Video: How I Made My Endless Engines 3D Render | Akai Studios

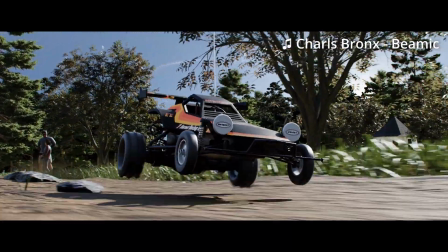0:05 So I wanted to break down how I made this RC car render that I created for Pwnisher's Endless Engines 3D challenge.
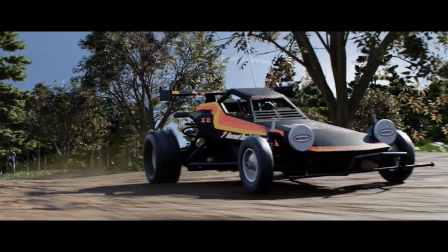0:12 It took about 40 hours of work across 4 weeks to make, and 3 hours of rendering total.
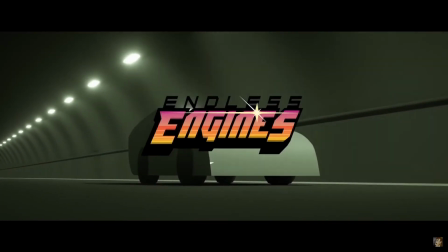0:20 My original idea when I heard the prompt was to create a kid playing with a Lego car on a desk,
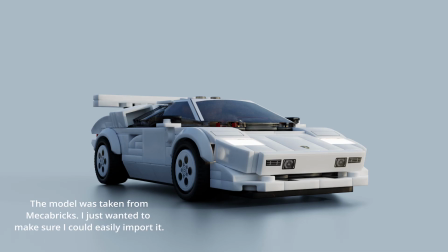0:26 and had created a test render with a Speed Champions Lego Countach, which is one of my favorite sets. But while watching Pwnisher's first live stream explaining the challenge and rules, he said that he may take an original model into account when judging for the top 5 entries.
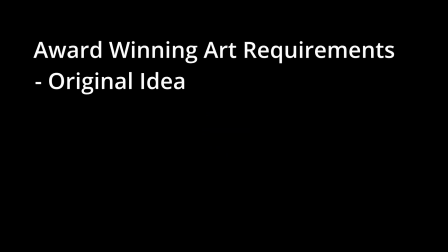0:43 Okay. So what could I make that would be an original model, but also not stupidly difficult to do?
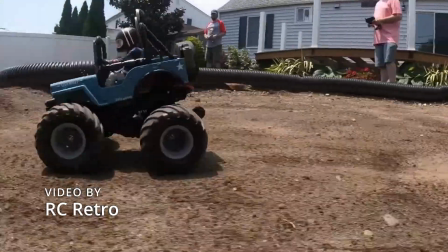0:50 Well, as a kid, my dad was really into RC cars, and at the time wanted to own one called the Tamiya Hornet.
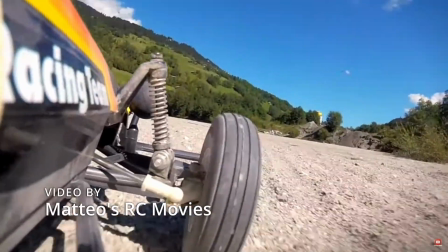0:57 Later in life, he eventually bought one that we built and drove around, which was a great memory. There was my render.
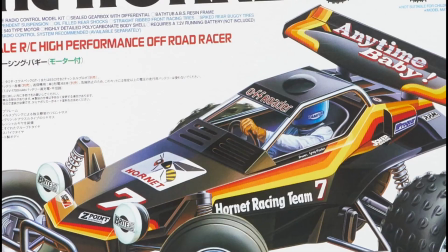1:03 So I compiled a bunch of references and got to work. I initially blocked out the basic shape of the car just to get the proportions right immediately out of the gate. The chassis and shell of the car are very geometric, so this was pretty straightforward. Afterwards, I got the background blocked out.
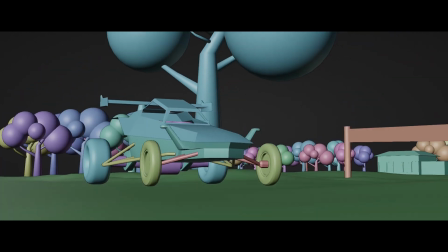1:19 My idea was an RC car race at a local park, so I included a tape-looking fence thing and a crowd of people.
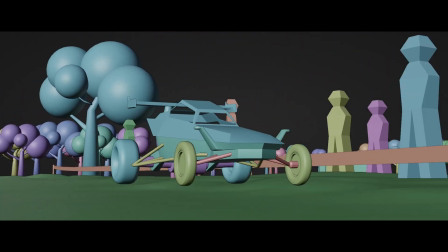1:26 I also wanted to isolate 2 people as sort of the main stars of the render, aside from the actual car.
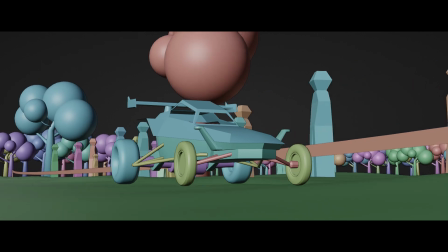1:32 The ground was done by just subdividing a plane many times and using the sculpting tool to get some bumps to better emulate a dirt path.
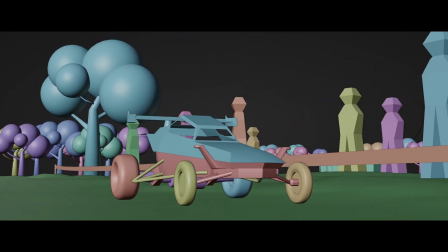1:41 I then set up the car rig using a free plugin called RigACar by digiCreatures.
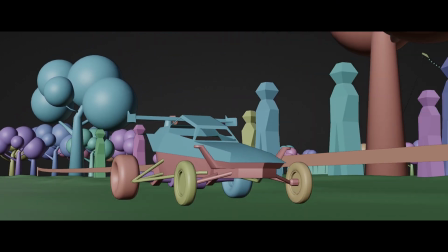1:47 It was pretty easy to set up, and while not as advanced as a paid car rig, it worked perfectly for me.
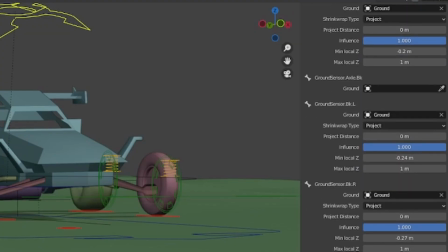1:52 It even comes with auto ground detection, which is great for having the suspension automatically react to a bumpy path.
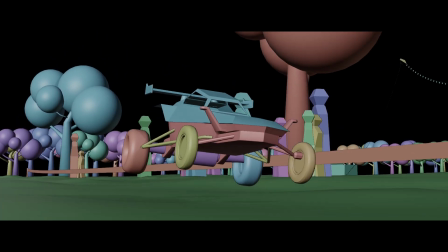2:00 I wanted to get the animation out of the way as early as possible, so I could see how much detail I needed to go into when modeling the car.
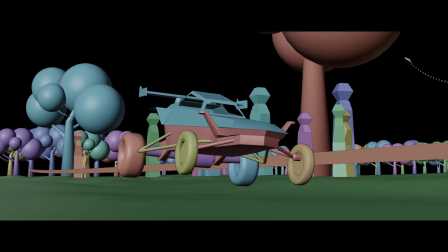2:07 The most important thing here was showing off the weight of the car.
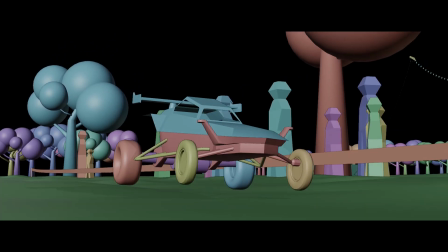2:10 Since it's essentially plastic and a small amount of metal, it needed to bounce around and be affected more by the ground than a full-size car,
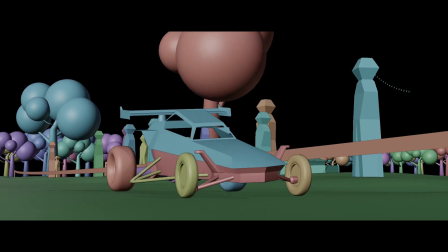2:17 which is why it snaps into place quicker when connecting with the ground and stays in the air a bit longer when jumping.
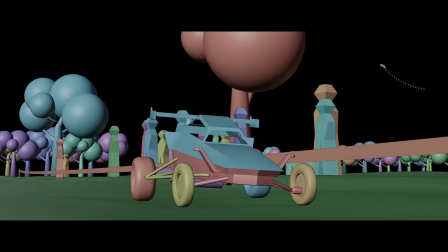2:22 At this point, I felt pretty good with the animation and had moved on to modeling the car.
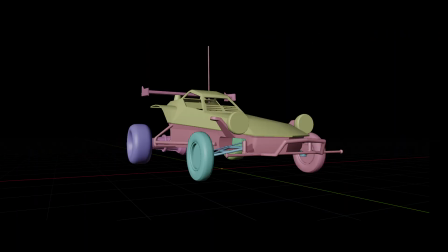2:31 Since the shape of the car followed the block out pretty closely, there wasn't a ton of additional work needed to be done to the main shape, primarily just getting the windows of the shell and cutouts of the chassis correct.
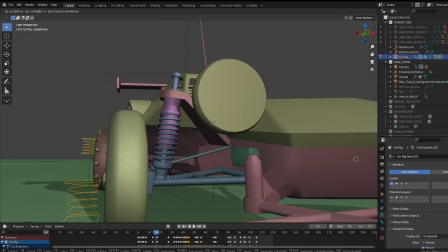2:41 The tricky bit came when modeling and later rigging the smaller bits, like the rear and front shocks and rods that control the steering.
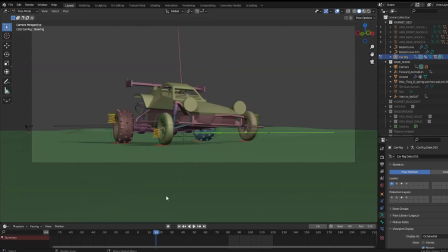2:48 I don't remember what they're called. These smaller bits were all custom rigged, and I'm actually pretty happy with it since it's the first time I've ever worked with constraints. The only tutorial I followed for any of this was for the shocks, which I got here. And after copying over the base animation to the new rig and making some small adjustments to avoid clipping, I had this.
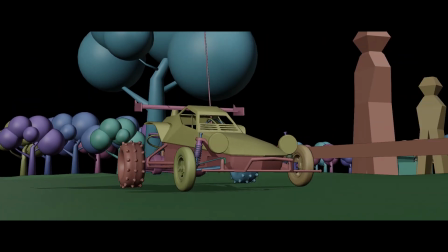3:11 Once I saw the playback, I turned into Ron Swanson playing a deer hunting video game.
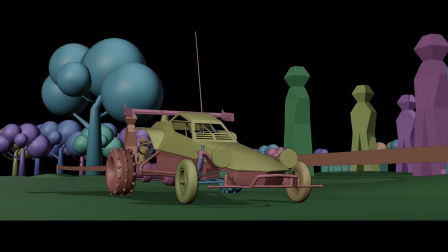3:18 I couldn't believe that I had made something that looked good, that felt good.
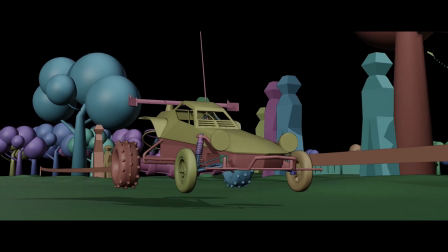3:24 Even without any texturing or finishing the background, I would have been thrilled to show this off.
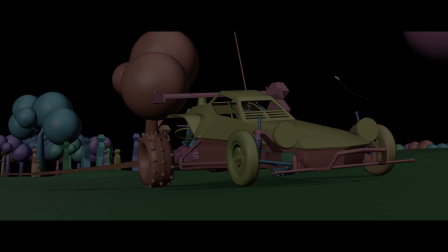3:28 But I still had 3 weeks left and a ton of work to do. The next step was texturing, of which a majority of them were from Poliigon.
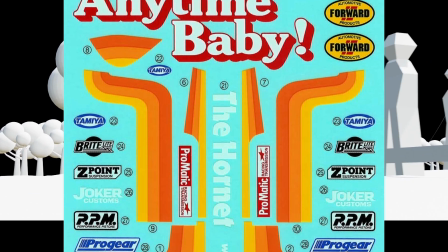3:37 The stickers were made using the actual sticker sheet that comes with the real model's kit,
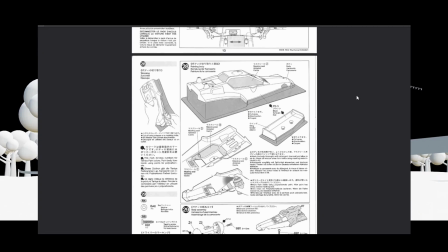3:42 and I had to go through the manual to see which stickers I should put where, just to get the main stripes correct.
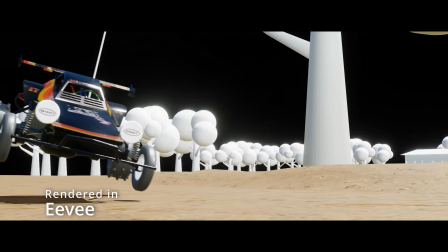3:47 This was probably more tedious than just using proper UV unwrapping and painting them on by hand, but hey, it was good practice to get more familiar with Affinity Photo.
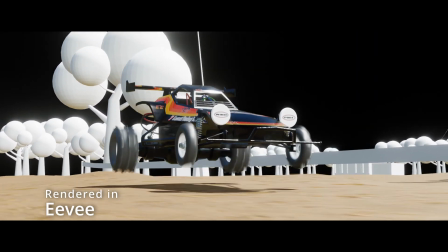3:55 I even created some custom retro race looking stickers to give the whole thing a more personal touch.
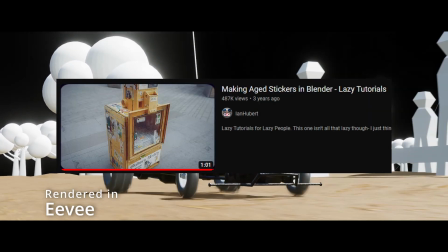4:01 To get the look of the stickers wearing off, I used Ian Hubert's lazy tutorial for worn stickers.
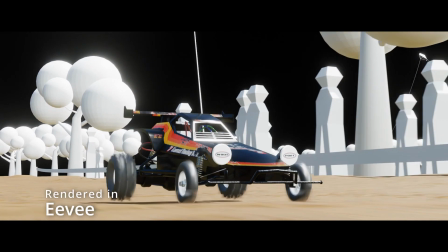4:06 Next step was the background. I grew up in Northeast Ohio and we have a beautiful parks network, so that was the look I was going for.